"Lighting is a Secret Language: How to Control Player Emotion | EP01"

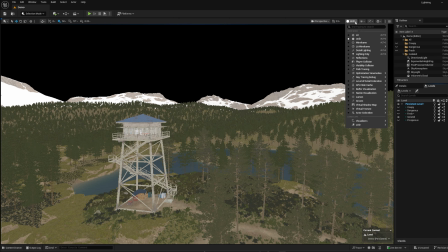499s
Okay, so the third one is isolated. What's the first thing you notice?
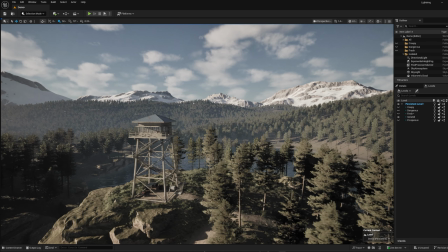504s
The light source, the main light source, the sun. The light source is gone from the screen.
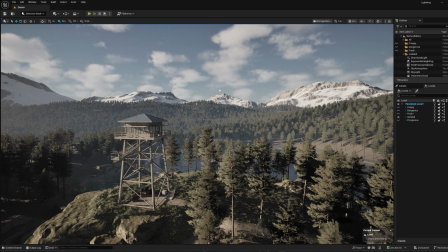510s
You can see we can't able to see where our main light source is.
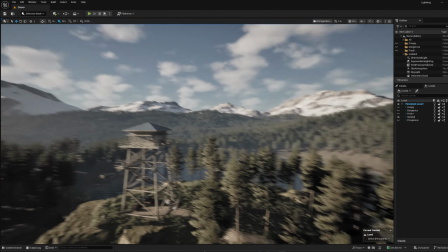516s
It's a little bit shifted towards the left side of the screen. On the top of that, I lowered the saturation
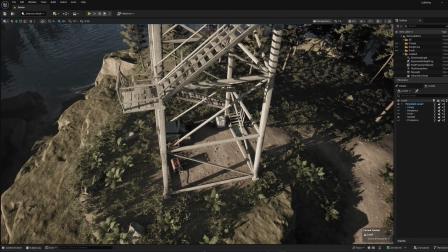525s
to give it something like isolated, the dull kind of vibe. You are living alone in the forest.
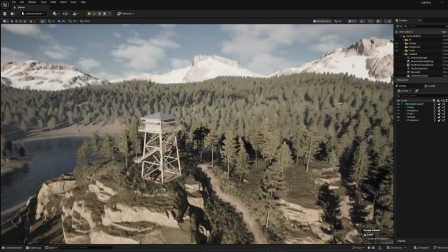532s
So when you remove the color and hide the main light,
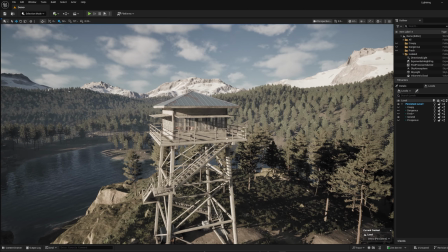536s
it gives you a lone vibe, the more kind of post apocalyptic movies.
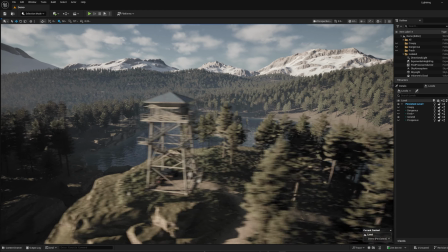542s
The brain immediately feels lonely, isolated, and cold type of vibes.
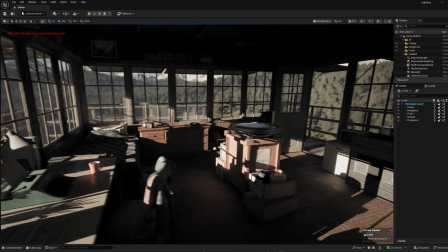547s
And for the interior, you can see we have indirect lighting,
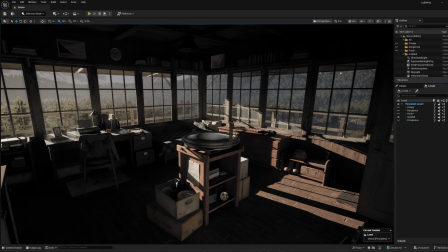552s
but it's not as much as in the fresh preset. As you can see, we can't able to see the ceiling properly.
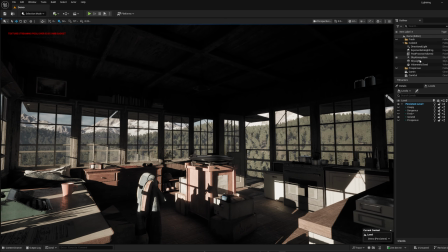559s
Even we have indirect lighting still, to give it a dull vibe, we don't use sharp colors.
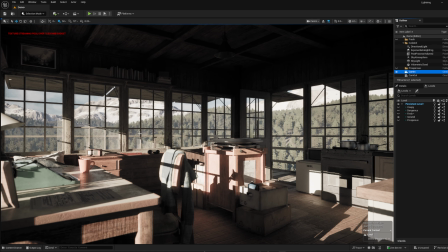566s
Even all the assets are same, even all the things are same, the camera position is same. Still, you can feel the dullness in the scene, the less saturation, because you can only see the lower half of the room. You can see the upper half, the ceiling is almost black out.
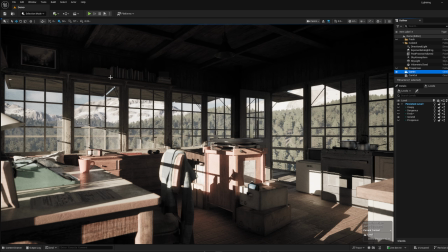585s
You can see the shapes, the objects, but it's almost black out. As I told earlier, that we don't use extreme values like 0 and 1 in lightning setup.
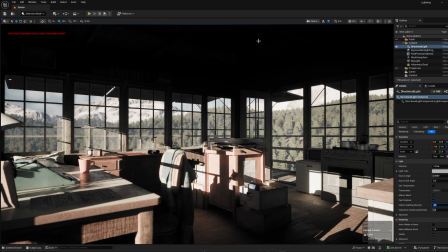598s
So we can't just take the upper half and make it completely black.
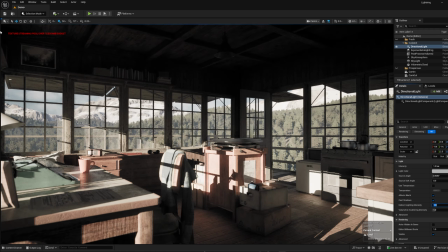603s
Here you can see I don't make it completely black. You can still able to see the books on the shelf, the painting on the left side, the lamp, the ceiling, the wooden ceiling, but still they are black out. Now the next one is the creepy.
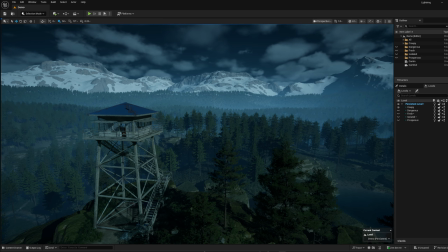618s
This is kind of deep bluish night scene that gives off a witchy kind of vibe.
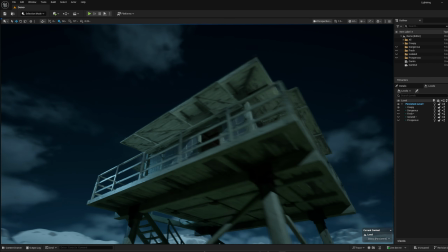624s
Um, where did our brain learn this? In our childhood cartoons, think of like Tom and Jerry or Scooby Doo.
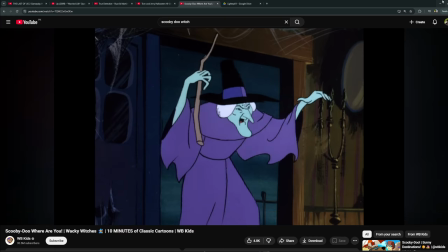632s
Those deep blue nights instantly mean something spooky is happening. The purplish blue shade in the scene.
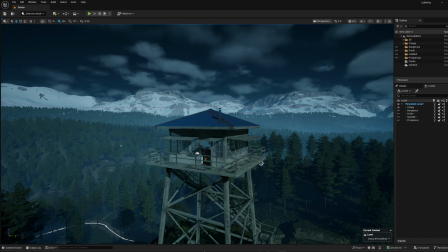640s
We already, our brain already know that these kind of setups, these kind of colors, lighting setups give creepy vibe.
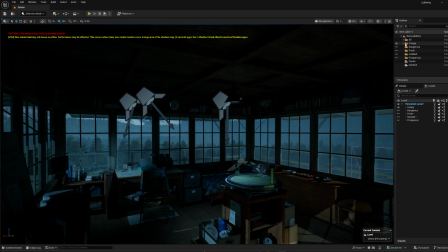649s
Also, in the interior, interior looks bright, like not bright, but let me turn off the spotlights.
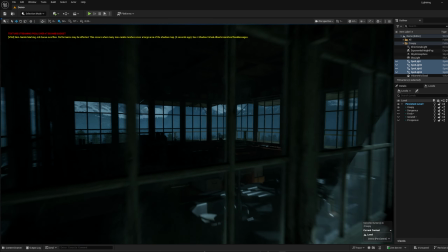657s
Now look, without spotlights, it's completely dark.
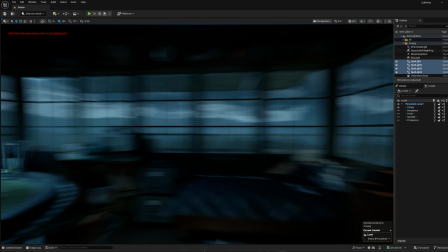661s
So in these kind of setups, when we use night scenes, we have to use artificial lights like spotlights, rec lights.
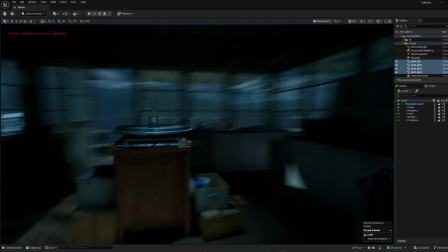669s
What are those? We will study furthermore in further episodes.
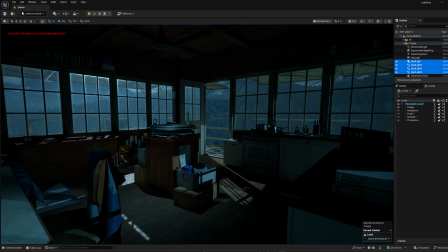674s
But think of it like artificial lights. We have to use them to prominent our scene, to give our scene a vibe.
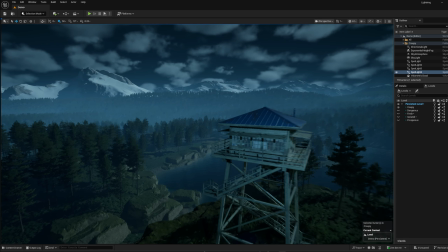683s
We use fake lights to highlight the creepiness of the scene.
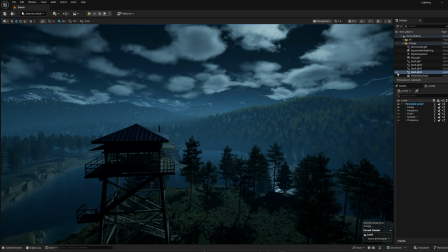687s
So in the light scene, we can't rely on our big sun or our big moon source.
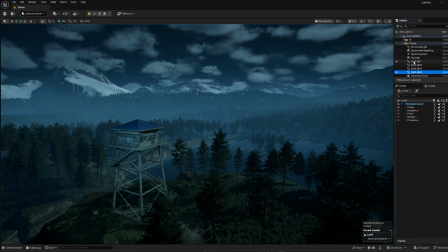694s
In the night scene, we have to use further lights like rect lights, spotlights, and point lights, different type of lights.
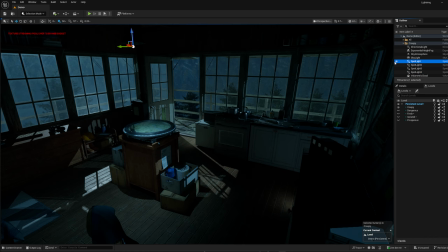702s
We have to use them. Otherwise, our project will go into the extreme value state.
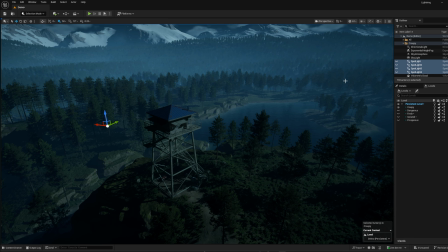710s
Like you can see when I turn off the spotlights, completely black. We can't see anything.
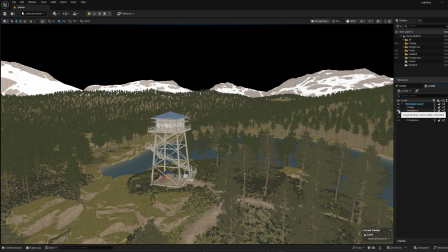717s
Now move to the last one, the dangerous preset. It's pretty easy.
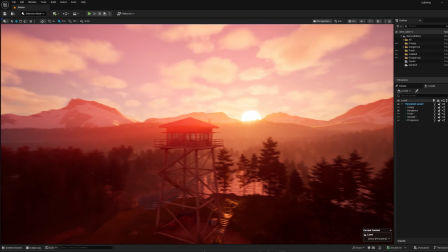723s
Unlike the creepy blue, this is more aggressive. We have harsh colors, reddish colors.
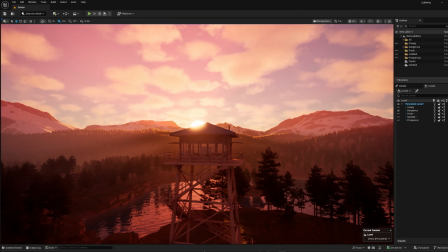729s
The light source is massive,
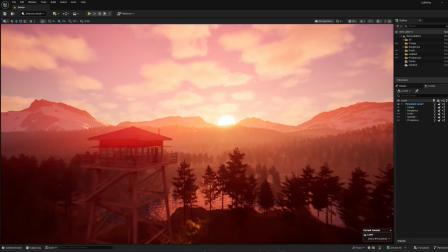731s
and you can see its place in the center of the screen to show the intensity of the situation.
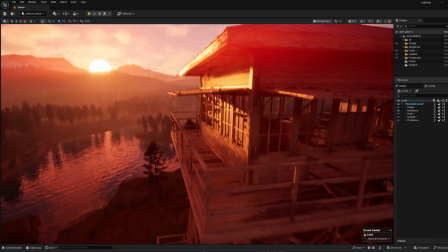739s
In this scene, we have extreme intensities, sharp light blooms, and everything is pretty sharp.
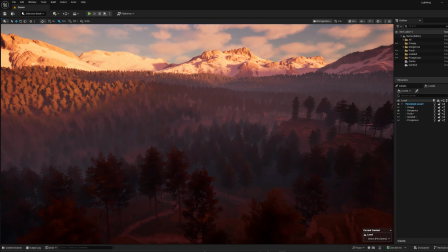747s
The colors, the shadow, there are almost no soft shadows inside.
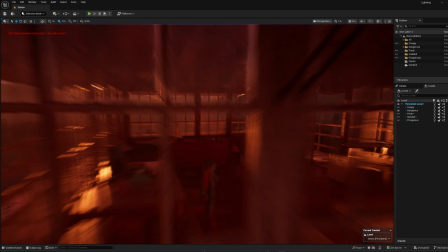753s
Now, even in the interior, you can see everything is in reddish tone.
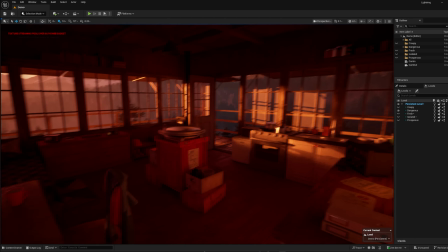758s
Everything is sharp, and we don't use soft lights here.
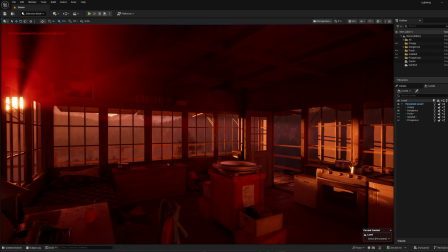764s
We only rely on hard lights.
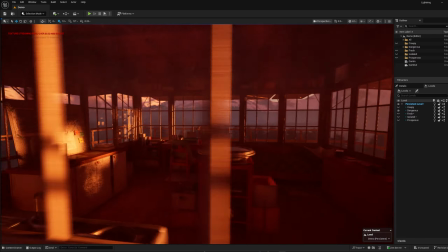767s
In this scene, we are totally using the sunlight and no interior light, but still you can use,
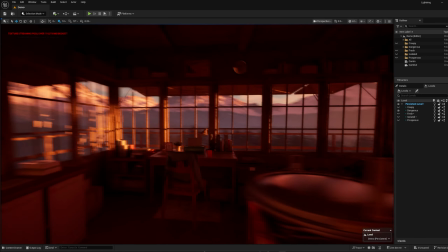775s
but make sure to use hard colors, not the soft ones like blue, green, not these colors.
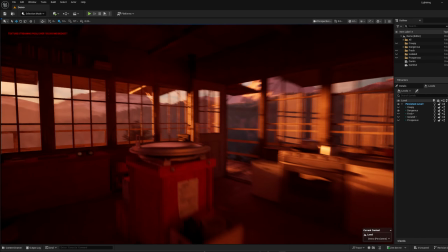782s
The colors which show hard intensity, try to use them.
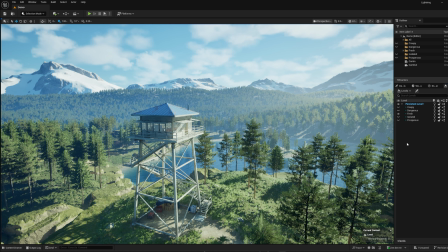788s
Now, why did your mood change 5 different times even though the trees, the mountains, and the watchtower never moved?
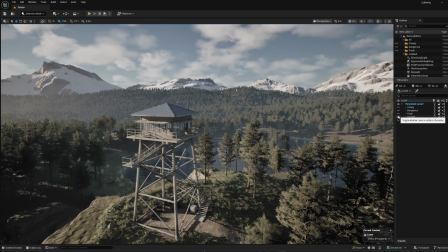796s
The answer is simple. It's because how our brain is wired.
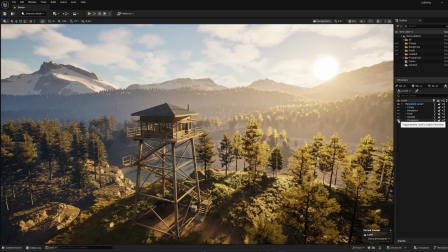801s
When you look at these scenes, your brain isn't just looking for the pixels, it's looking for the secret code to decode.
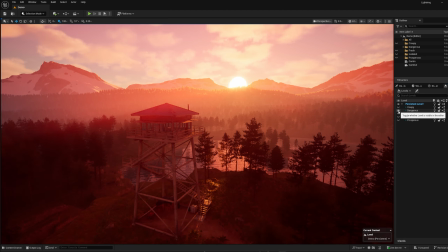809s
When the brain sees bright, balanced lights, it decodes it as a safety and health.
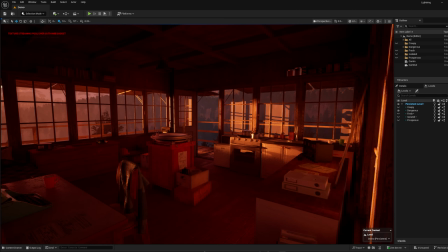817s
When it sees low angle, warm lights, it triggers an old survival instinct.
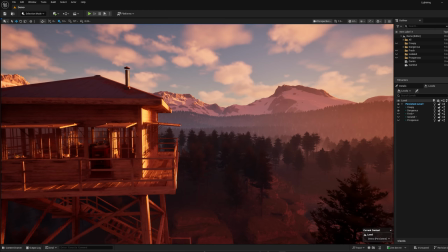823s
That's why you felt the creepy and the dangerous vibes. That's all for the first episode.
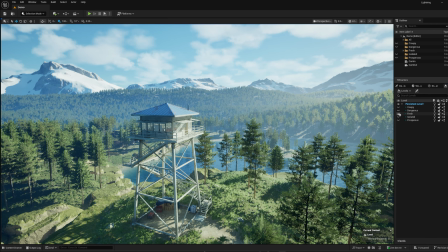830s
I wanted to show you how much of a difference simple lighting can make to a single scene.
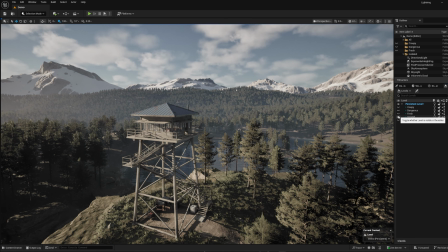836s
In the coming episodes, we are going to dive deeper.
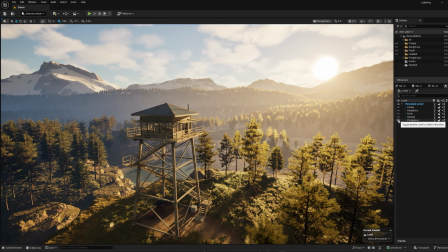839s
We will learn how to build these setups from the start, how to mix different moods to create something entirely new,
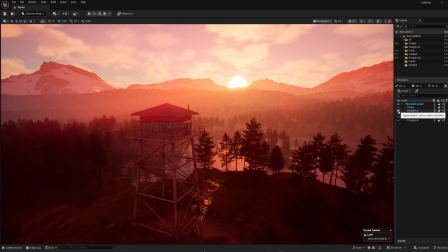846s
and most importantly, how to look at your own scene and decide exactly what the mood should be.
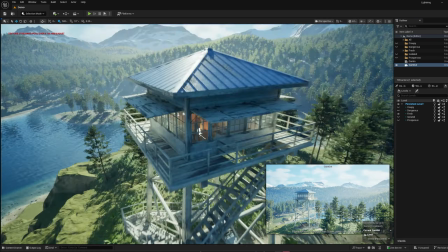852s
I'll be sharing all the tips and tricks I have picked up. In the episode 2, we are getting into the technical side.
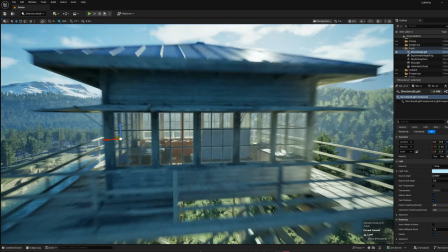859s
We will cover the basics of light and look at how a style like
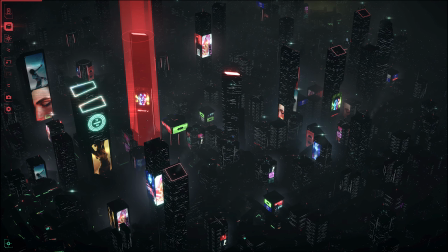864s
Cyberpunk manages to use thousands of light while still keep the performance smooth. Thanks for watching. Don't forget to check out the Penance on stream, and I'll see you in the next one.